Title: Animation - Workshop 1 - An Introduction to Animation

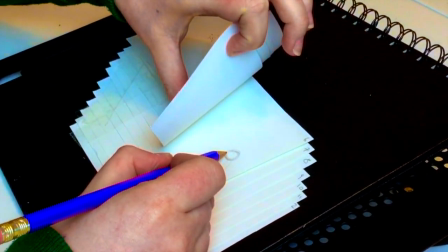I'm just marking out in the very middle on page 6 is where I want the character to be at the highest point when they make their jump.
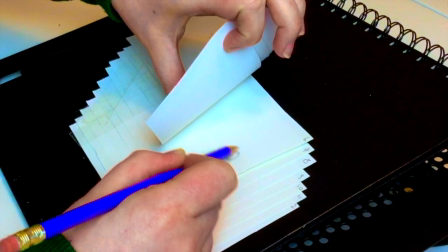It helps to have a midway point to aim to as well as an end point to aim to, I find.
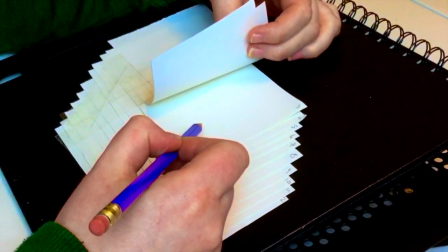So when the character has finished the anticipation and has actually made the jump,
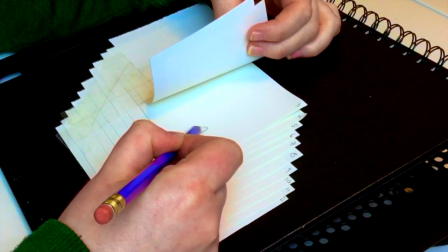that's where we're going to apply a lot of the stretch to show that they're moving at a fast pace and they've got a lot of velocity and power behind them.
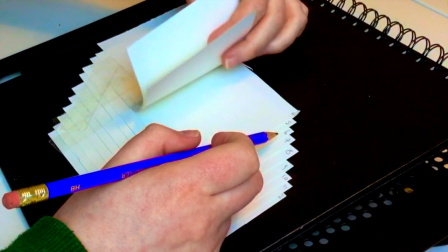So we're going to make our little circle character more of an oval.
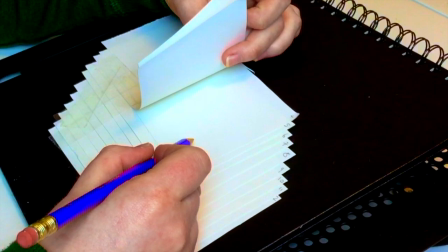Frames 3 and 4, since they're going to be in the middle of the jump, they're going to have a lot of stretch applied to them because they're moving at a fast rate.
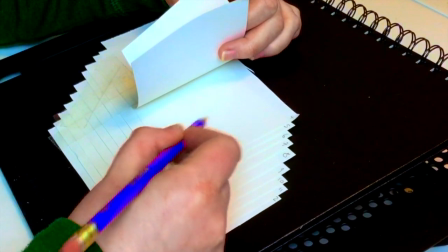But once it gets to 5, 6 and 7, if 6 is the very top of the jump,
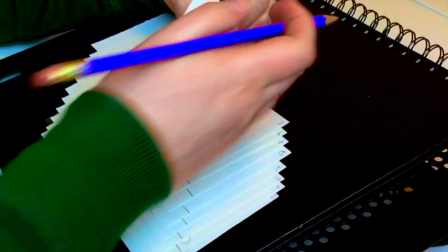the little character's going to be slowed down by that point.
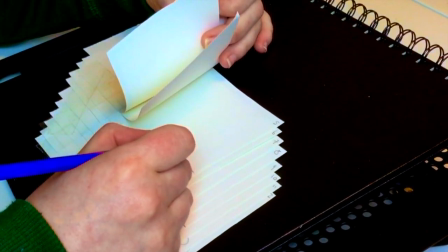So 5 and 7 are almost going to be the same as 6 in terms of the shape of the character.
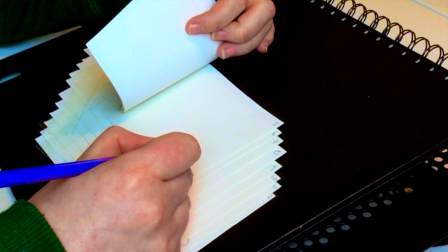It's going to go back to round because it's slowed down again.
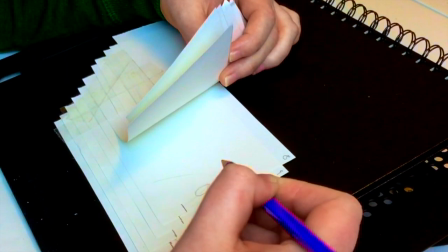When we get to 8, it's going to start falling again and therefore start speeding back up.
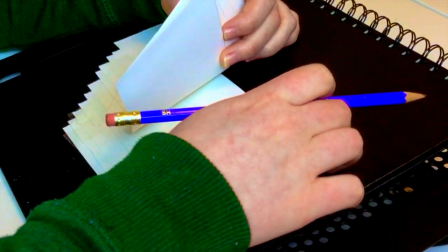So we're going to apply that same stretch to show that it's falling faster. And then once it gets to the point where it's going to land,
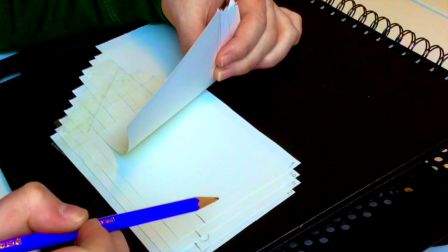all of that force behind the falling speed is going to cause the little character to squash down again as it lands.
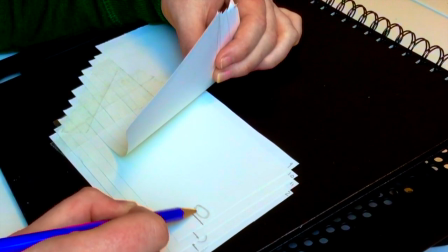So for the landing, we're going to draw the little circle, more of an oval, a flat oval again, sort of like the anticipation pose at the beginning.
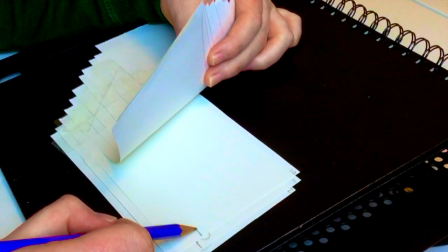We're going to draw the little character as more of an oval again.
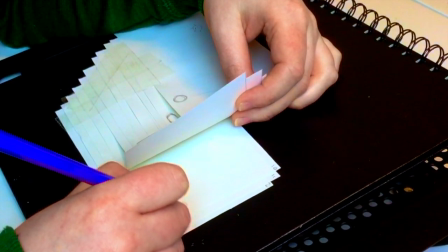Once it's landed and it's adjusted itself and it's stopped moving, it's going to sort of bounce back up again into that nice circle shape that's its original form,
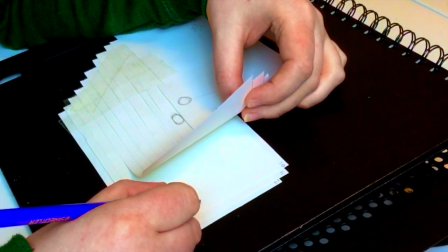and the squash and stretch will not apply anymore since the character isn't moving.
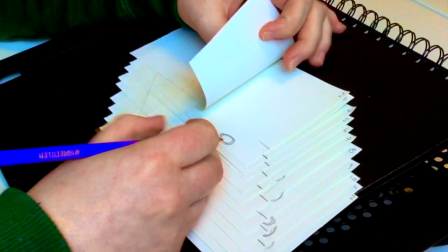Right now this character is just a circle, so we're going to add some arms and legs and then a face.
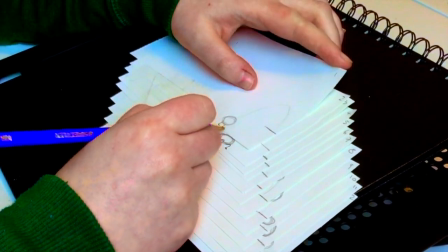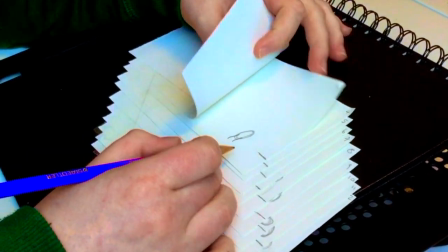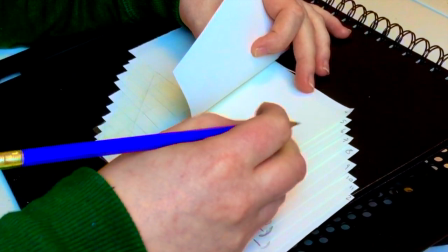We can apply the squash and stretch to the limbs as well when the character is in the anticipation pose before jumping.
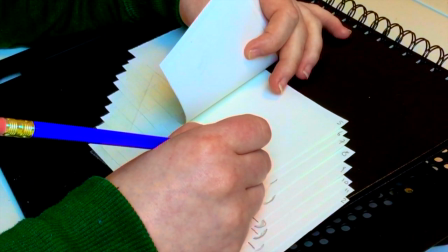The little legs are going to be bent, and then once the jump has been made, the arms are going to drag behind them.
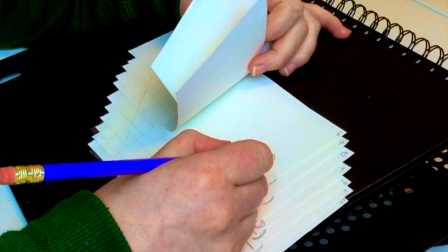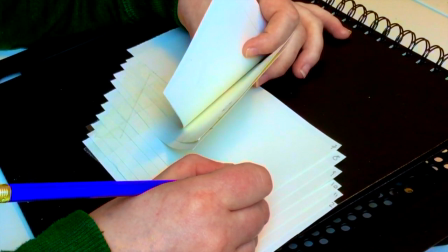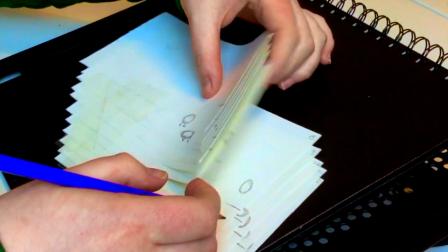Once he reaches the highest point of the jump, his wee arms are going to go back to his sides,
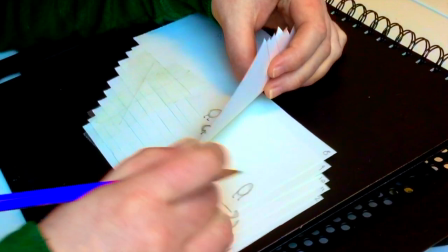and as he falls down again, they're going to drag behind him, and knees are going to bend
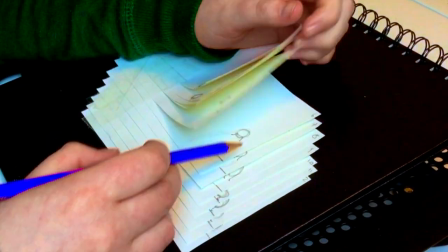when he hits the ledge again.
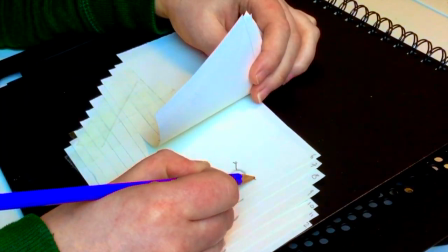And then the arms are going to still be dragging behind him even though he's landed, just for a wee second as a little bit of follow through, as a bit of lag.
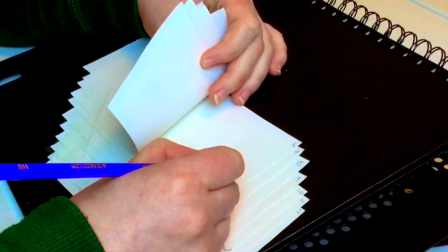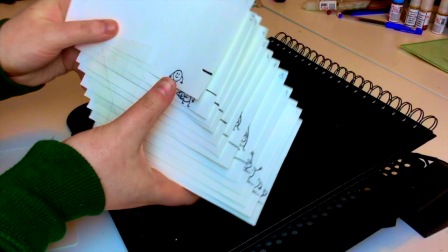After cleaning it up, I just sort of flip through it and you can see the little animated jump take place.
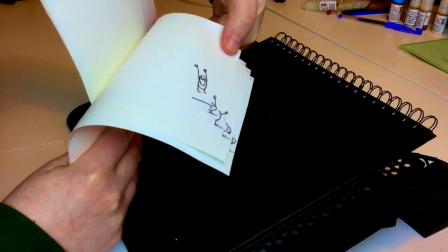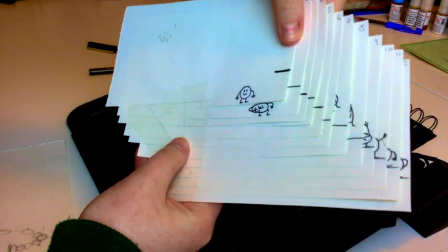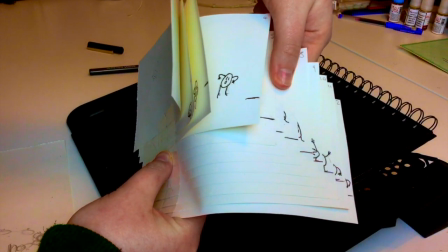We went through the first two principles of animation today, squash and stretch and anticipation. Hopefully that gave you an idea of some of the steps taken to make your animations more realistic.
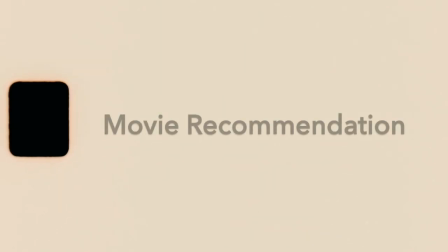I'm going to leave you now with a little movie recommendation. Given what we talked about, I see it only fitting that I send you away with something to watch, and I think that movie should be Fantasia.
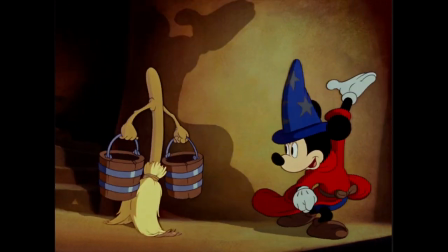It's got everything we talked about, like bringing inanimate objects to life, and also characters you know and recognise.
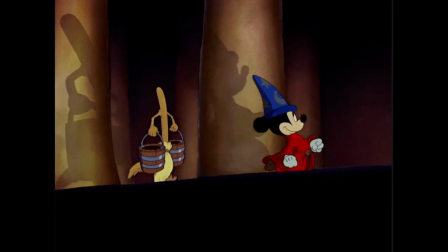It's uniquely paired with music and its storytelling, with some abstract scenes as well.
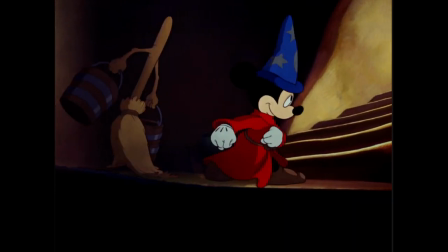It's a great one to showcase the endless capabilities of animation.